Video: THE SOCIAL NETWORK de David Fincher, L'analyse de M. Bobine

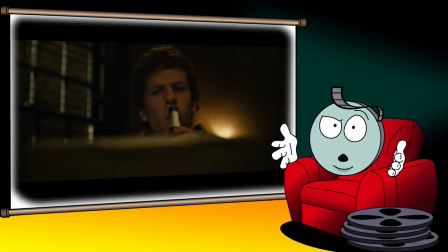(0:00)
Adepte de la grande toile, bonjour. Aujourd'hui, nous allons nous intéresser à un film qui est à nos yeux un des tout meilleurs films des 10 dernières années.
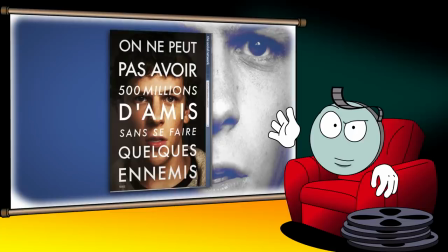(0:08)
Mais genre le film qui talonne Mad Max Fury Road dans notre classement personnel, ce qui n'est pas peu dire. Ce film, c'est donc The Social Network. Vous me direz sans doute que ce n'est pas très original.
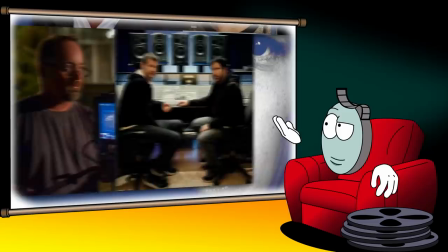(0:17)
Mais en même temps, quand un film regroupe des talents comme David Fincher à la réalisation, Aaron Sorkin au scénario,
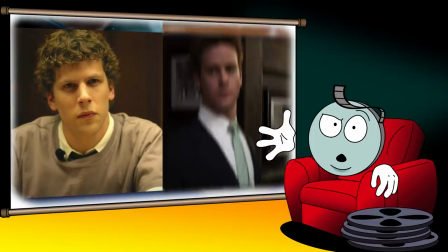(0:22)
Jeff Cronenworth à la lumière, Atticus Ross et Trent Reznor à la musique, sans parler des performances de Jesse Eisenberg,
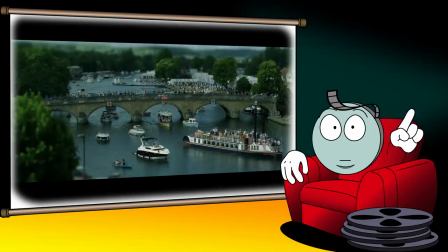(0:28)
Andrew Garfield ou Armie Hammer, eh ben, il y a de bonnes chances que le résultat soit largement au-dessus du tout venant de la production hollywoodienne.
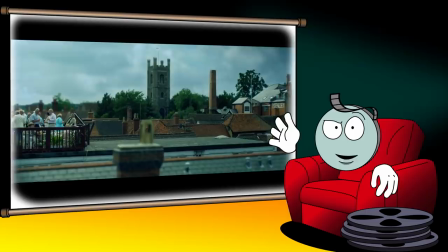(0:34)
A tel point que The Social Network est le genre de film qui pourrait être analysé et commenté pendant des heures,
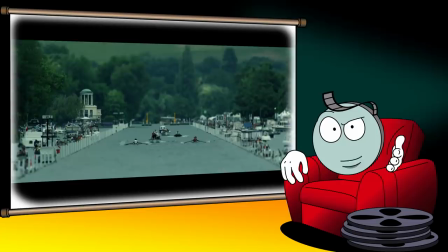(0:39)
tant chaque aspect, depuis la profondeur de champ jusqu'à la musique, en passant par les décors ou les éclairages,
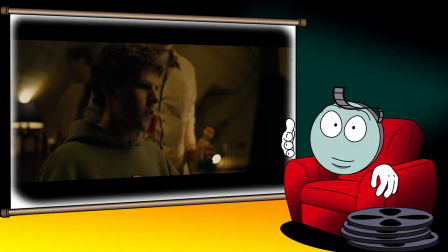(0:44)
est porteur de sens. Mais plutôt que de se perdre dans une interminable vidéo fourre-tout, on va plutôt se concentrer sur une séquence précise, un morceau de bravoure cinématographique qui révèle comment Aaron Sorkin et David Fincher ont réussi à dépasser le sujet du film,
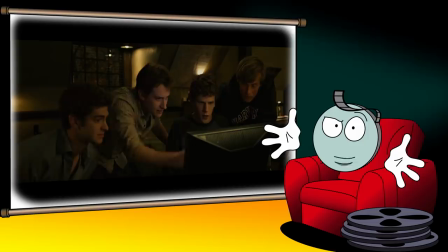(0:58)
à savoir la création de Facebook, pour livrer une réflexion acerbe sur les conséquences de la révolution numérique.
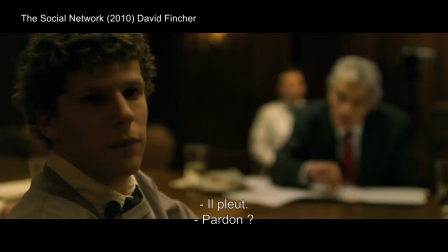(1:04)
Aujourd'hui, on va donc parler de la séquence de création de FaceMash.
It's raining.
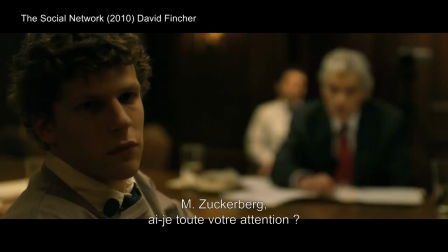(1:09) I'm sorry? It just started raining. Mr. Zuckerberg, do I have your full attention?
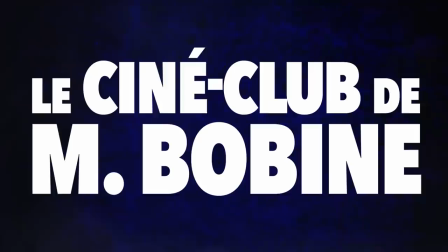(1:15) No.
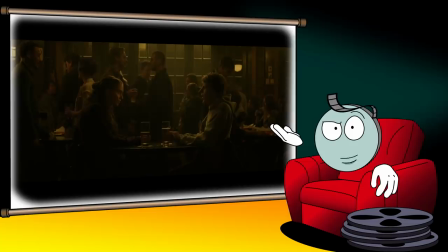(1:25)
Mais avant d'entrer dans le vif du sujet, revenons un moment sur la conversation entre Mark Zuckerberg et sa petite amie Erika Albright qui ouvre le film. La discussion porte essentiellement sur les Finals Club.
Final Clubs. At Finals Clubs.
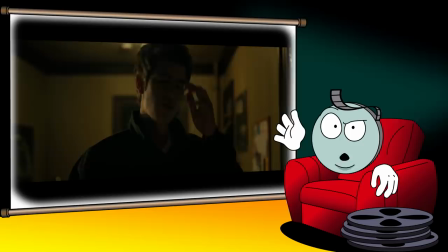(1:39)
Oui bon ça va, les Final Clubs.
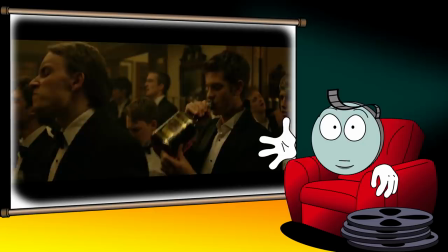(1:41)
C'est-à-dire ces fraternités étudiantes spécifiques à Harvard qui ne sont accessibles que par cooptation et qui sont censées regrouper la future élite de la société américaine.
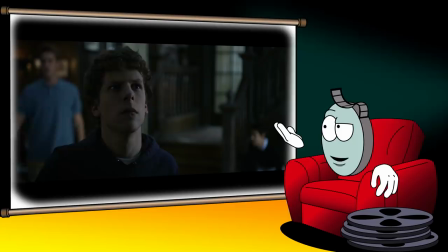(1:49)
Comme il explique à Erika, Zuckerberg cherche à rejoindre un de ces clubs, seul moyen selon lui d'accéder à une carrière digne de son talent.
Or you get into a final club? Or I get into a final club?
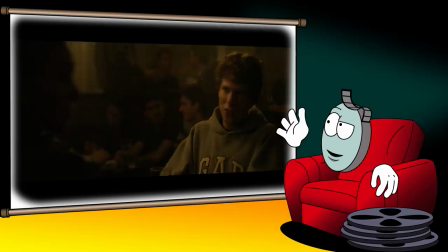(1:59)
Mais comme souvent avec les dialogues d'Aaron Sorkin, le débit de la discussion est extrêmement rapide et les personnages passent leur temps à digresser.
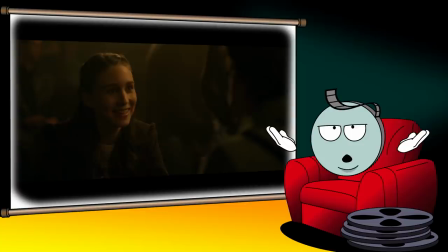(2:06)
Les protagonistes évoquent donc également le nombre de personnes à fort QI en Chine.
I didn't know they take SATs in China.
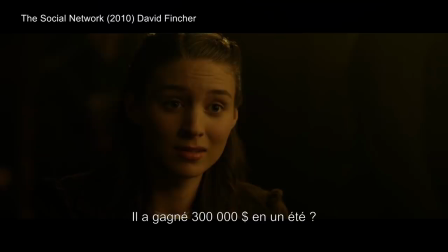(2:12)
Les activités estivales d'un ami de Zuckerberg.
He made $300,000 in the summer.
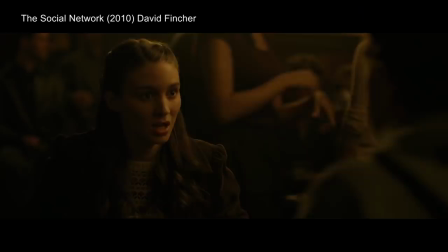(2:16) He likes meteorology.
Ou encore les études d'Erika.
I have to go study. You don't have to study. Why do you keep saying I don't have to study? Because you go to BU.
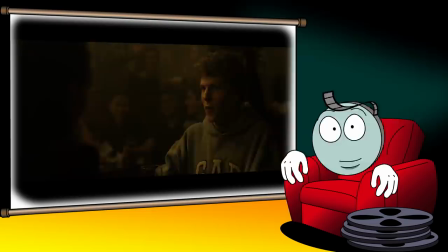(2:25)
Toujours est-il qu'au cours de ces quelques minutes qui mettent l'attention du spectateur à rude épreuve, on apprend que Mark Zuckerberg est quelqu'un de brillant et d'ambitieux. Que son ambition s'accompagne d'une forme de jalousie envers les personnes situées au-dessus de lui dans l'échelle sociale et d'une condescendance certaine envers celles situées en dessous.
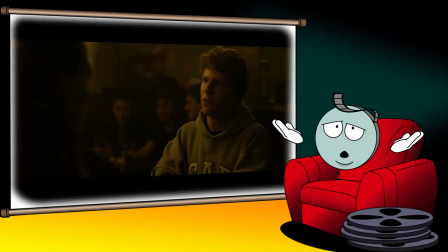(2:40)
Et du coup, bah on apprend aussi que cette combinaison fait de lui un parfait connard aux yeux d'Erika qui décide alors de le plaquer.
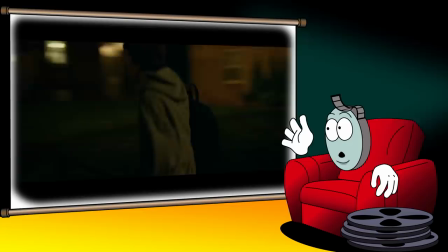(2:47)
Suite à cette rupture, on voit Zuckerberg parcourir le campus d'Harvard pour rentrer chez lui.
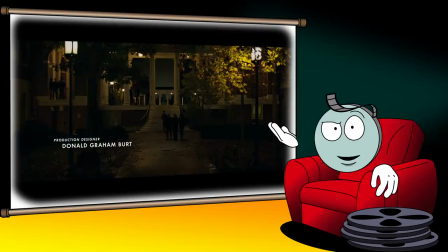(2:51)
Il est filmé en plan large, isolé au milieu de l'immensité du campus et la musique, mélange de piano mélancolique et de bruit blanc menaçant, illustre la colère que ressent Zuckerberg.
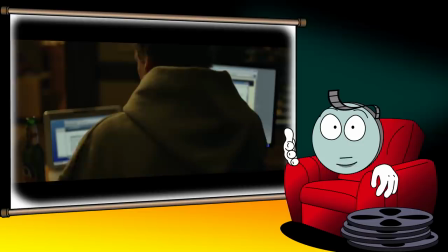(3:00)
Arrivé chez lui, il met d'ailleurs en ligne des posts de blog où il insulte publiquement Erika.
Erika Albright's a bitch.
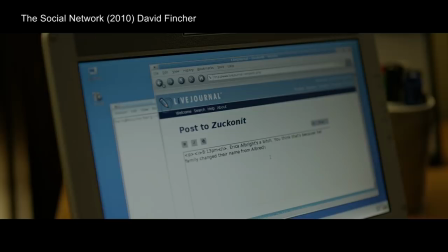(3:07) Do you think that's because her family changed their name from Albrecht? Or do you think it's because all BU girls are bitches?
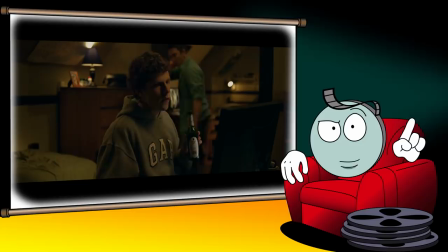(3:13)
Après quelques minutes à ruminer sa rupture, il décide d'arrêter de penser à elle et se met à chercher une idée pour s'occuper l'esprit.
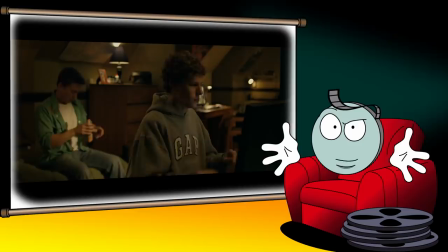(3:18)
On remarque d'ailleurs que la musique s'est arrêtée pour refléter l'état d'esprit de Zuckerberg, qui essaie de passer à autre chose mais ne sait pas encore quoi faire, jusqu'à ce qu'il trouve enfin l'idée qu'il cherchait.
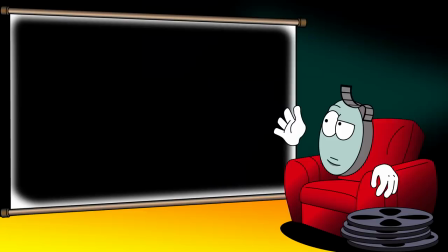(3:28)
Aussitôt, le film opère un raccord sur un écran noir et la musique reprend. Sauf que lorsque l'image revient, ben on n'est plus dans la chambre de Zuckerberg. On est dans un lieu indéterminé où l'on voit des dizaines de jeunes femmes assises de part et d'autre d'une allée centrale, avec la caméra qui opère un travelling avant.
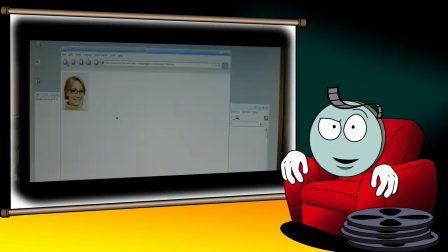(3:41)
Lorsqu'on a déjà vu le film, ce raccord peut paraître anodin.
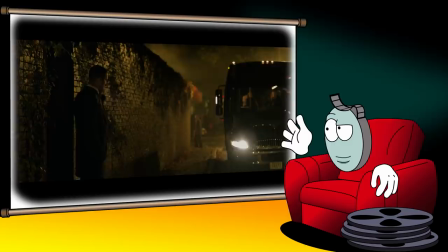(3:45)
Il constitue l'amorce du montage alterné entre la création de FaceMash et la fête qui a lieu dans un de ces fameux Final Clubs.
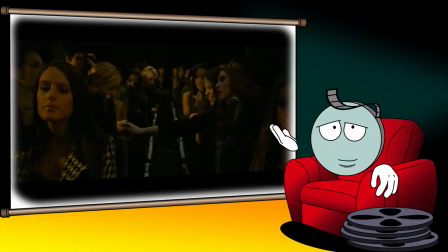(3:51)
Mais replaçons-nous dans la peau de quelqu'un qui regarde le film pour la première fois. Lorsqu'on découvre la séquence, ce plan débarque comme un cheveu dans la soupe.
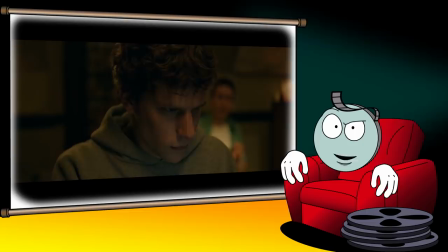(3:59)
Ben oui, on ne sait pas qui sont ces jeunes filles, ni où elles sont.